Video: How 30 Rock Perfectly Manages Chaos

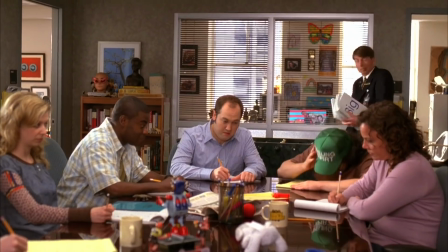247s
Back in the writer's room, the sandwich heist backfires horribly as Liz, well, she explodes and threatens to carve chins into all of the writers' faces if they don't find her a sandwich.
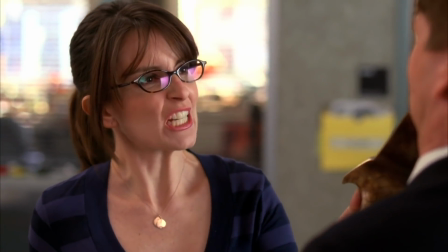254s But you're gonna get me another sandwich, or I'm gonna cut your face up so bad you'll have a chin.
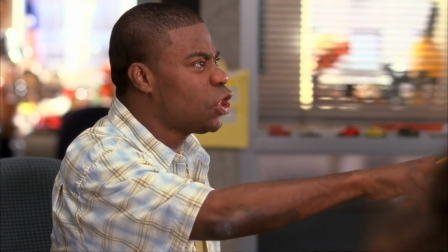260s You'll all have chins!
I don't know, does this raise the stakes for even more? I guess you can call it fun and games.
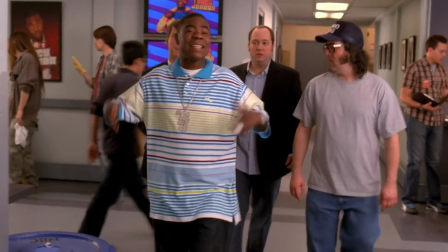265s
This plotline has now become a quest for the Teamsters' fabled sandwiches.
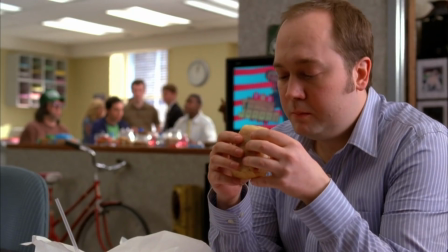269s
This addition of an objective grips us as viewers, as we are now promised that we are going to figure out the secrets of these magical sandwiches and have, hopefully, fun doing it.
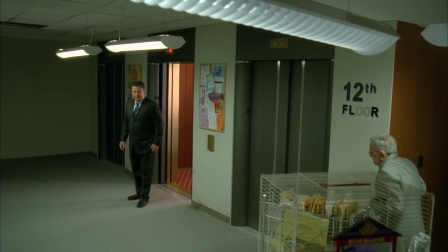278s
Jack enters floor 12, and it's almost cartoonishly horrible.
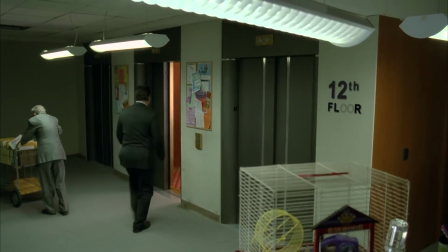281s
The writers do a great job of making this floor look like some type of wasteland, and it's absolutely necessary to do this because seeing this sends Jack into a frenzy of desperation.
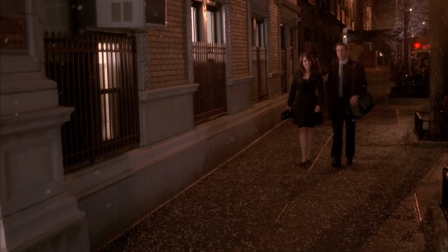289s
So while Jack's shame spiral reaches the 0 hour, we immediately head back to Liz and Floyd's enjoying a post-dinner walk. Jason
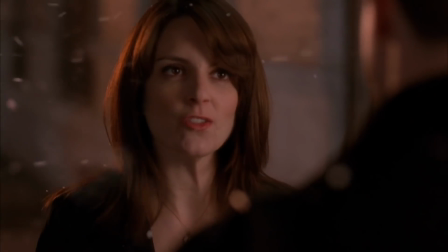295s
Sudeikis and Tina Fey have a really amazing chemistry together in real life, well, at least on screen, and that's an important part of what makes this episode so great.
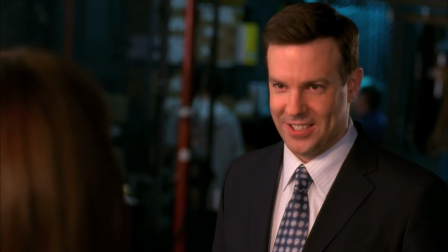301s
We like these characters as individuals, we like them even more when they're together, and we like the idea of them staying together.
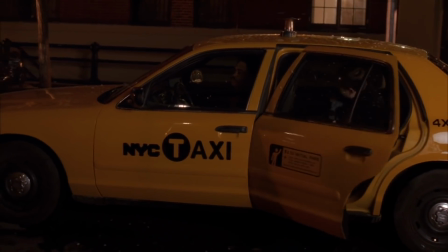307s
So we're saddened when we learn that Floyd has to leave immediately to get on a flight, giving Liz Lemon a glimpse of her previously stated desire, and then finding a way to take it away,
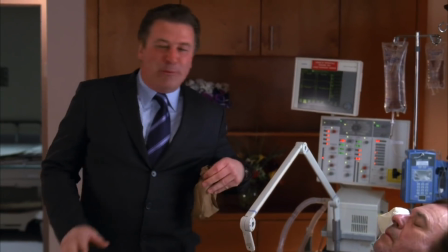315s
playing with the audience's heartstrings a bit. In the next scene, Jack's desperation is rapidly on its way to becoming outright mania, as he seems to be searching for meaning anywhere he can possibly get it.
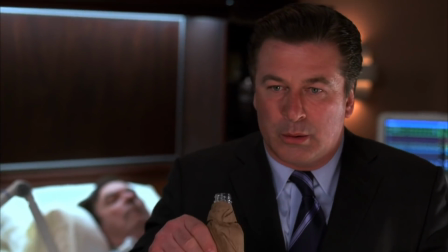323s
It's surprising how fun it is to watch a character struggle this much. That's likely in part because we're all a little afraid of losing what we have.
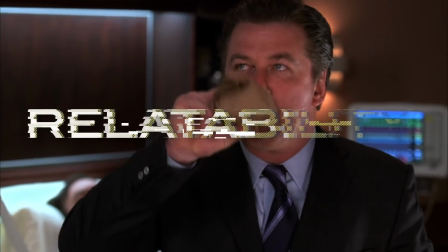329s
Again, relatability.
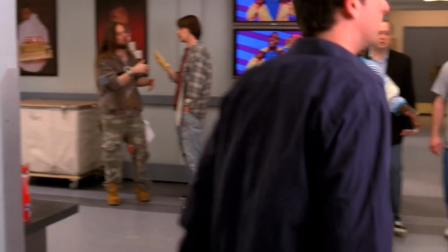330s
Liz gets a rude awakening for Floyd, and then, well, actually we'll get back to that in a second. For now, we return to the fun and games as the crew is now confronting the Teamsters about getting one more sandwich for Liz.
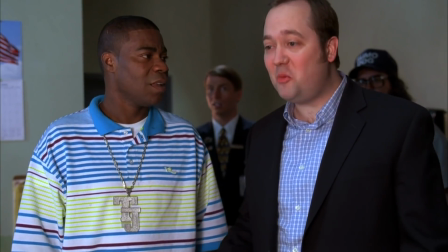339s
Teamsters raise the stake, yet again on our hapless crew of fools, by informing them that they will need to earn the information about the fabled sandwich shop via a drinking contest.
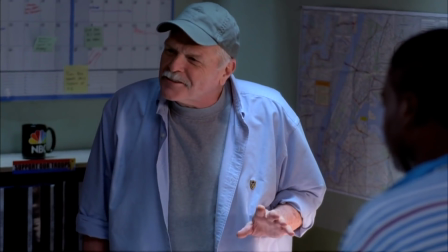347s
Another big driving factor of this plotline is the cameo by award-winning dramatic actor. Well, you might not know his name, but here he is.
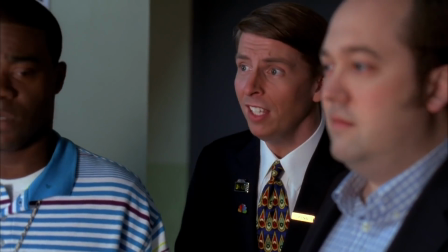353s
You probably recognize him. Comedy works well when you take it as seriously as a drama,
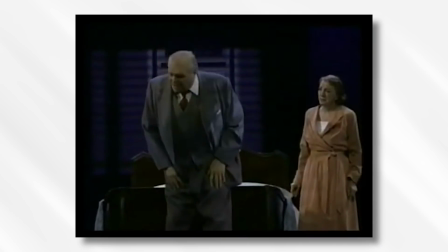357s
so it makes sense to include an actor who won the Tony and Golden Globe for his performance in the theatrical and television versions of Death of a Salesman.
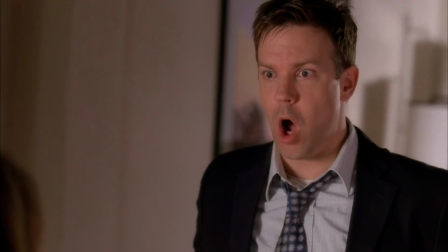363s
Back in Liz's apartment, we get this great emotional confrontation about Floyd's potential romantic partner, followed by a surprisingly healthy and mature response from Floyd.
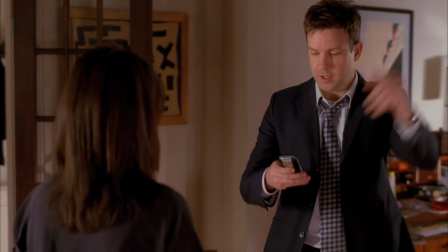371s
He reveals that he has an immediate flight to catch, but still wants to talk.
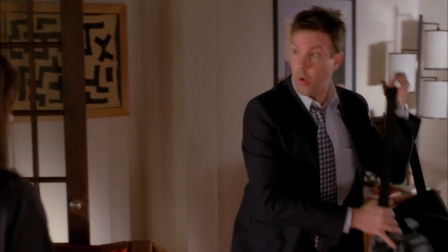375s
It really seems like Floyd and Liz are building something healthy and positive for each other, and again, we like seeing these two together and want them to end up together, or at least the writers hope so.
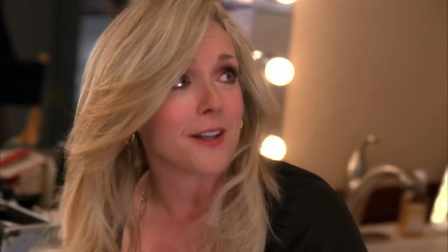383s
Meanwhile, the crew enlists the help of Jenna, who has been relatively absent for the majority of this episode as the sole contestant in this drinking contest.
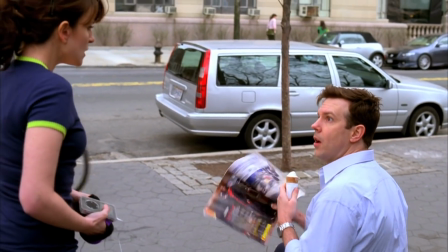389s
And as we wrap this all up, Liz's world comes crumbling down as she runs into Floyd just sitting around at a park. It's revealed that he lied to Liz in order to avoid confronting something that might be difficult to talk about.
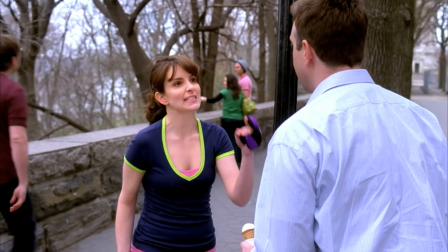398s
This leads to a falling out between the two, and by the time the scene is over, we as the viewers are just as angry as Liz is.
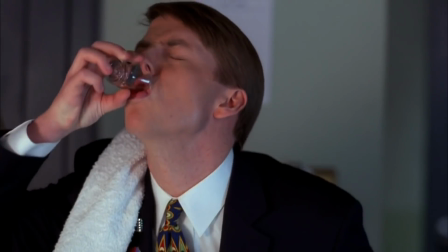402s
We've lost trust in the relationship we were rooting for just at the beginning of the episode. The crew comes through at the midnight hour with the drinking contest, and Liz finally gets her sandwich.
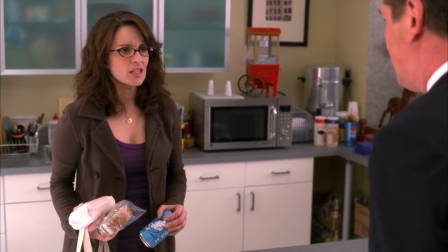410s
Jack's own struggles with demotion lead him to providing words of encouragement necessary to push Liz into rushing to the airport to attempt to reconcile with Floyd,
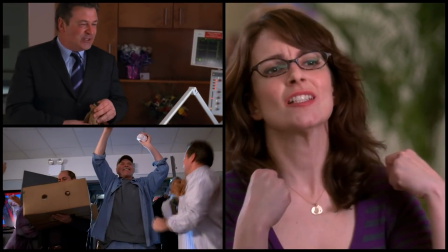417s
and it's in this moment where all three of our primary plot lines merge together to create the driving force necessary to lead to the episode's conclusion.
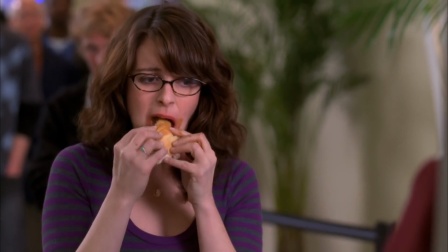423s
Liz ends up wolfing down that sandwich like a champion in this 80s romantic comedy throwback.
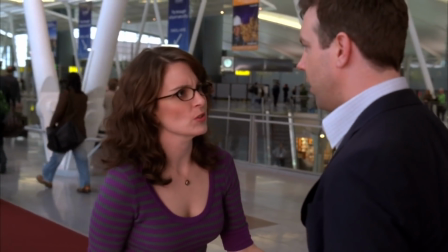427s
Floyd and Liz finish the episode in an ambiguous way that leaves us wanting more from their relationship, and the next episode is set up when Liz discovers that Jack has taken a job with the US government.
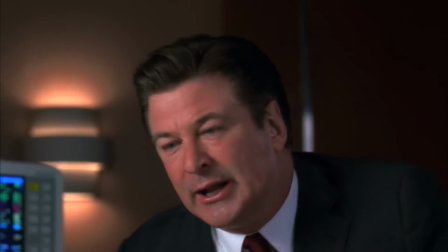435s
Is this the funniest episode of 30 Rock? Probably not, but funny doesn't always make something better.
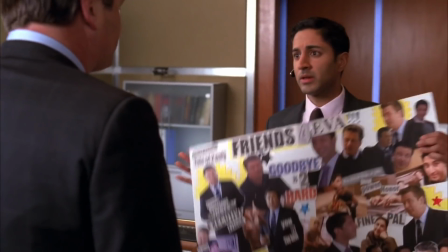440s
Sandwich Day is an episode that grips the audience by thrusting our favorite characters into these extremely relatable situations.
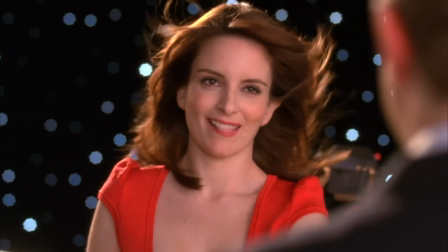445s
These situations connect with us as a viewer because we can immediately empathize with the underlying struggles of our protagonist.
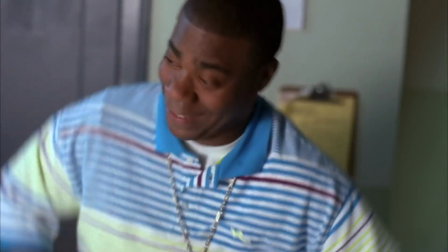452s
And that's when comedy is at its strongest. When we are connected to the material, the jokes land better, the stakes raise more naturally, and the plot flows more smoothly.
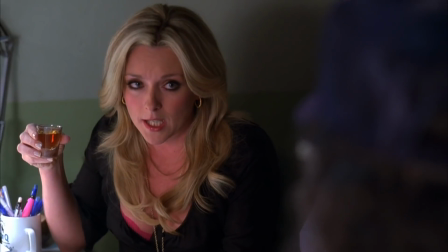459s
It becomes easier to merge these plot lines together when the thing driving those plot lines is centered around emotion.
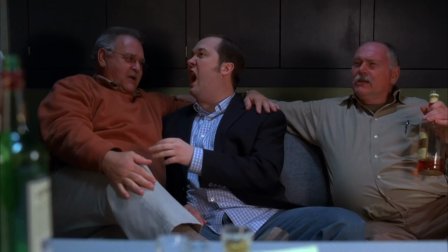463s
Focusing on those key elements takes us away from watching something that we think
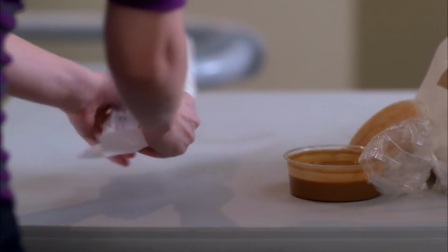469s
we're going to laugh at and transports us into this sort of sweet spot of actually feeling for the characters we care about.
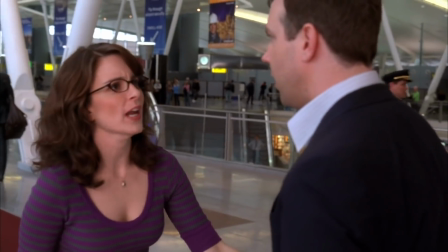474s
When you add in some ridiculous fun with a supporting cast and a drinking contest over sandwiches, well, you have an episode of 30 Rock that's pretty close to perfect.
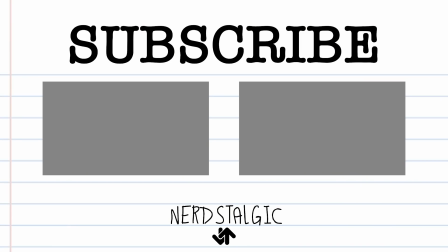481s
Well guys, that's it for today's episode of Nerdstalgic. If you enjoyed it, press the like button down below. As always, if you haven't yet done so, click subscribe. That just, helps make sure you see all the videos. And hopefully I will see you guys in the next one.